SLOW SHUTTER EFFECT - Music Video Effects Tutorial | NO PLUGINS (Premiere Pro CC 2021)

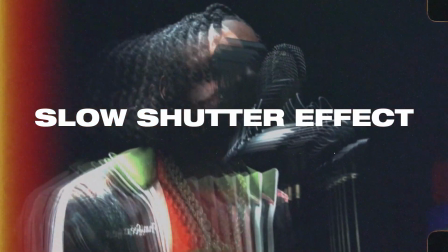Hey guys, Steven here back with another video and today I'm going to show you how you can create the slow shutter effect in Adobe Premiere Pro.
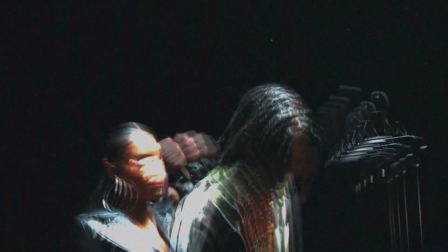Usually this effect is done in camera but today I'm going to show you how you can do it in a video editor like Premiere Pro.
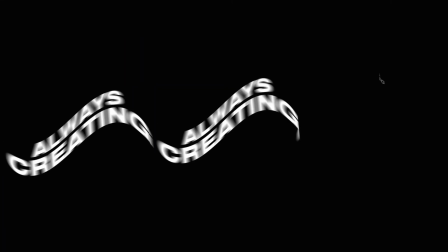If you guys enjoy this video make sure to hit the thumbs up button and let's get straight into it.
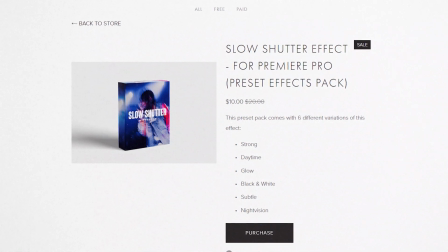So first things first if you don't want to follow this tutorial or if you want to find a faster way to do this effect you guys can check the link in the description for a preset.
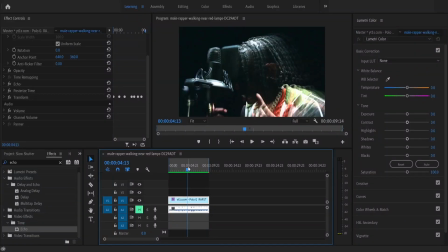It's currently on sale so make sure to check that out. Also, if you are a student or a teacher, you can get over 60% off Adobe Creative Cloud if you check the link in the description. So right here, I have a clip from Rapstar by Polo G. So you can see the effect works perfectly in this video for a couple of reasons. The background and the clip are quite dark.
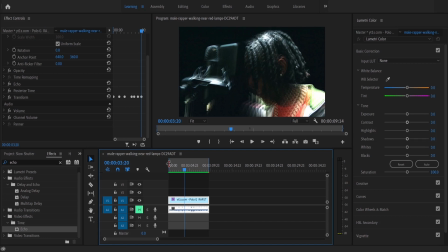And the reason why you want a dark video is when you add an echo effect or some sort of trail effect, you're basically duplicating the video a bunch of times. You're multiplying the amount of contrast, highlights,
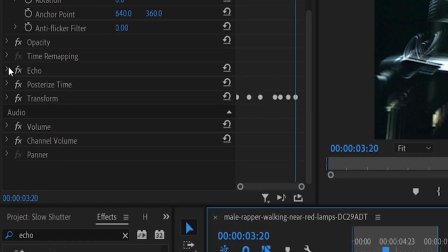color, and brightness that come from the clips so for example right here i have echo and there's five echoes so there's
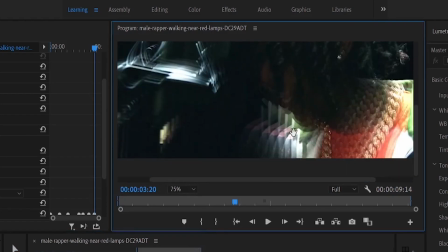essentially five different clips so if i zoom in right here you can see there's like five versions of him right here so that's why you
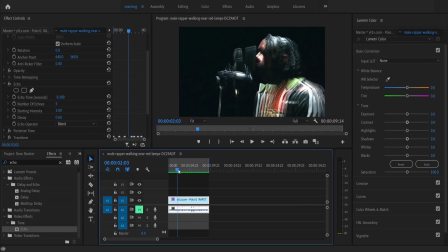want to find a video that is darker also you want to find a video where there's some sort of motion so that the trail effect is actually
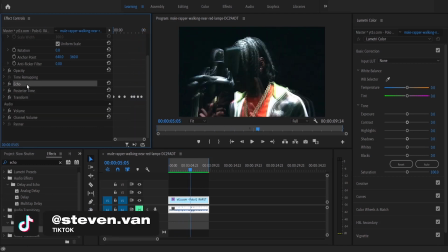strong so i'm going to break this tutorial down into three so i'm going to delete all these effects right now and we're going to go over
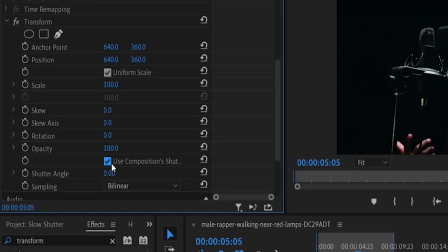to transform so this is first adding handheld motion first you want to uncheck this and then increase the shutter angle to 360 but what we're really going to be using right here is the position and scale so first you want to go to the beginning and press scale and you want to scale
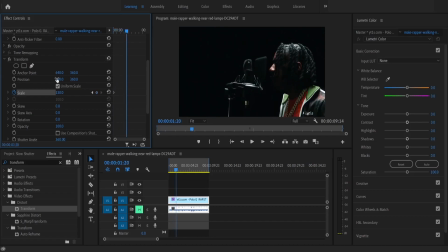in a little bit and the reason why is because we're going to be adjusting the position and it gives you a little bit more leeway to go left and right like this if it was 100 and you went like right there's like black bars on the side so we just want to scale
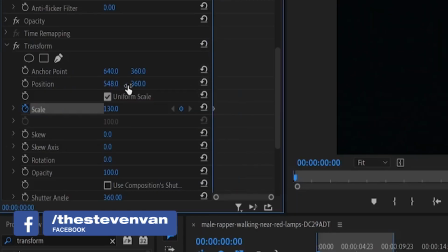in our video a little bit so essentially what i'm going to do is i'm just going to adjust the position every few frames so
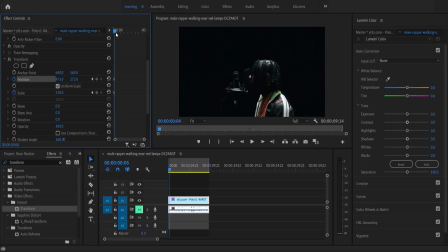I'm going to set a keyframe for position where it currently is and then every few frames we're going to just move it left or right or up and down just make sure that the black bars don't show and you want to make sure that the subject is in the frame like in the middle sort of as best as you can so you can see here what I'm doing and this just gives additional movement this clip already has movement but we just
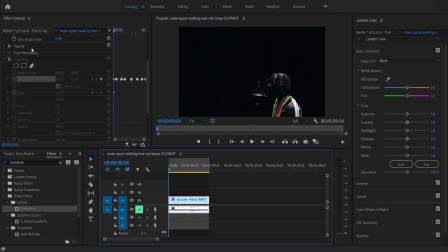add a little bit more so you can hear this is super smooth right here but if we add transform it'll actually help when we add the ghosting effect so that's it for the first step just add very basic
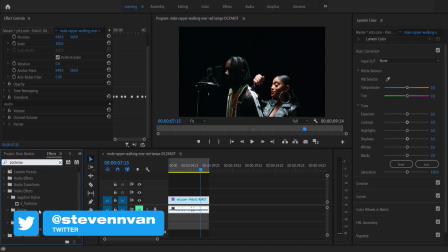transform keyframes now we're going to add posterize which will basically help create the lag
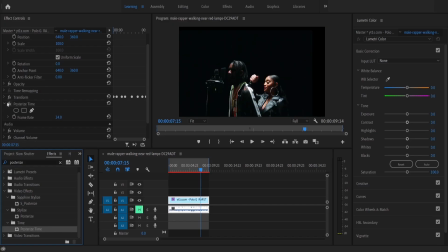effect so we're going to drag it on here it's posterize time and you want to drag it on top of transform and right here we're going to set it at eight i feel like anywhere from six to ten is ideal so you can see how this looks like
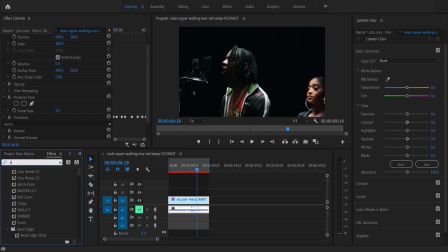now it's laggy and it has that little shake to it and then lastly we're going to go ahead and add echo and then you want to move this
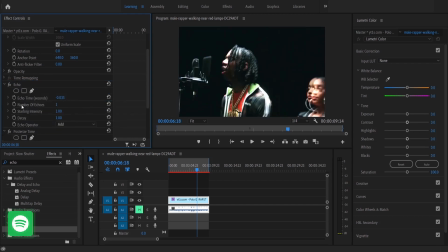on top of all the different effects that you added before naturally echo gets brighter for the reasons i mentioned before so if you were to
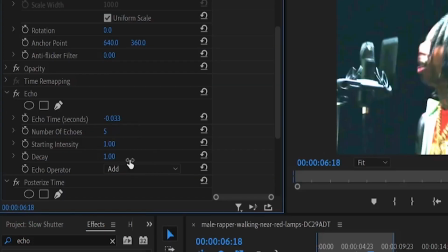make it five it would be much brighter right so to offset this you want to set the decay at 0.7 and
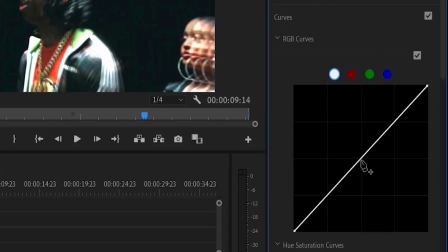then you want to go over to lumetri color go to curves and just bring it down a little also decrease the contrast
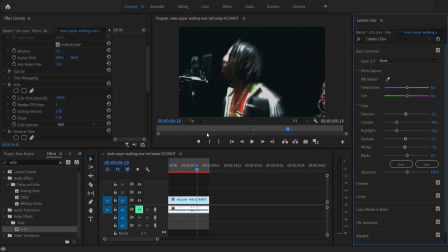highlights exposure a little bit that way it's a little bit more like how it used to be so if we high lumichi color you guys can see the difference
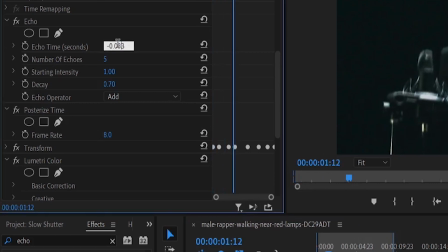now he isn't overexposed and also now you want to set the echo time to around 0.7 to 1 so i'm going to do
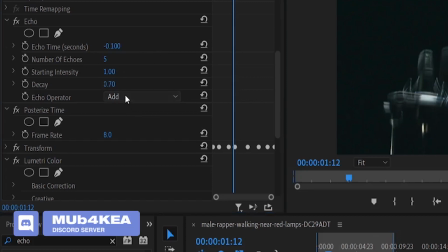one so that it's a stronger effect that's about it besides the echo operator which will slightly change how the echo
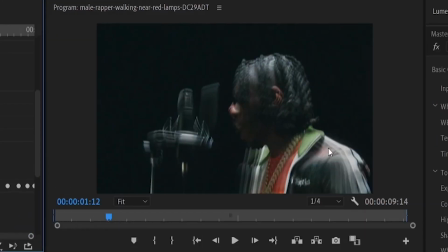looks like i personally like the add option because you can see in the other options the brighter portions of the video are not emphasized.
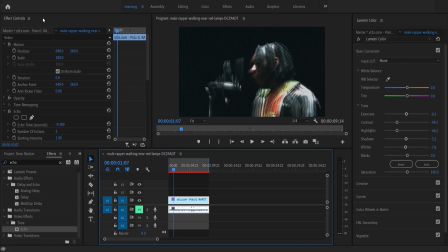And so that's about it. I'm going to render it in and out so you guys can see how it looks like. So now you can see how it looks like.
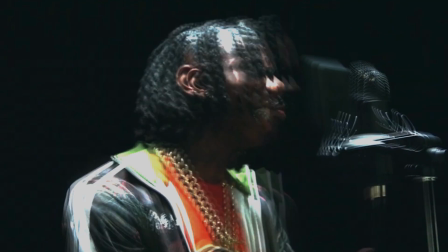And that's basically the effect. If you guys enjoyed this video, make sure to hit the thumbs up button. Also check out the link in the description if you want to get this preset for 50% off right now.
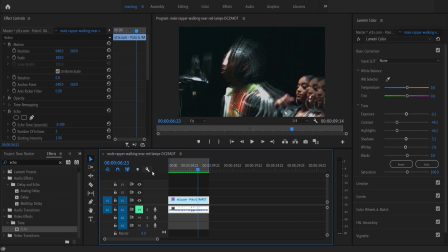My name is Steven and I'll see you in the next one.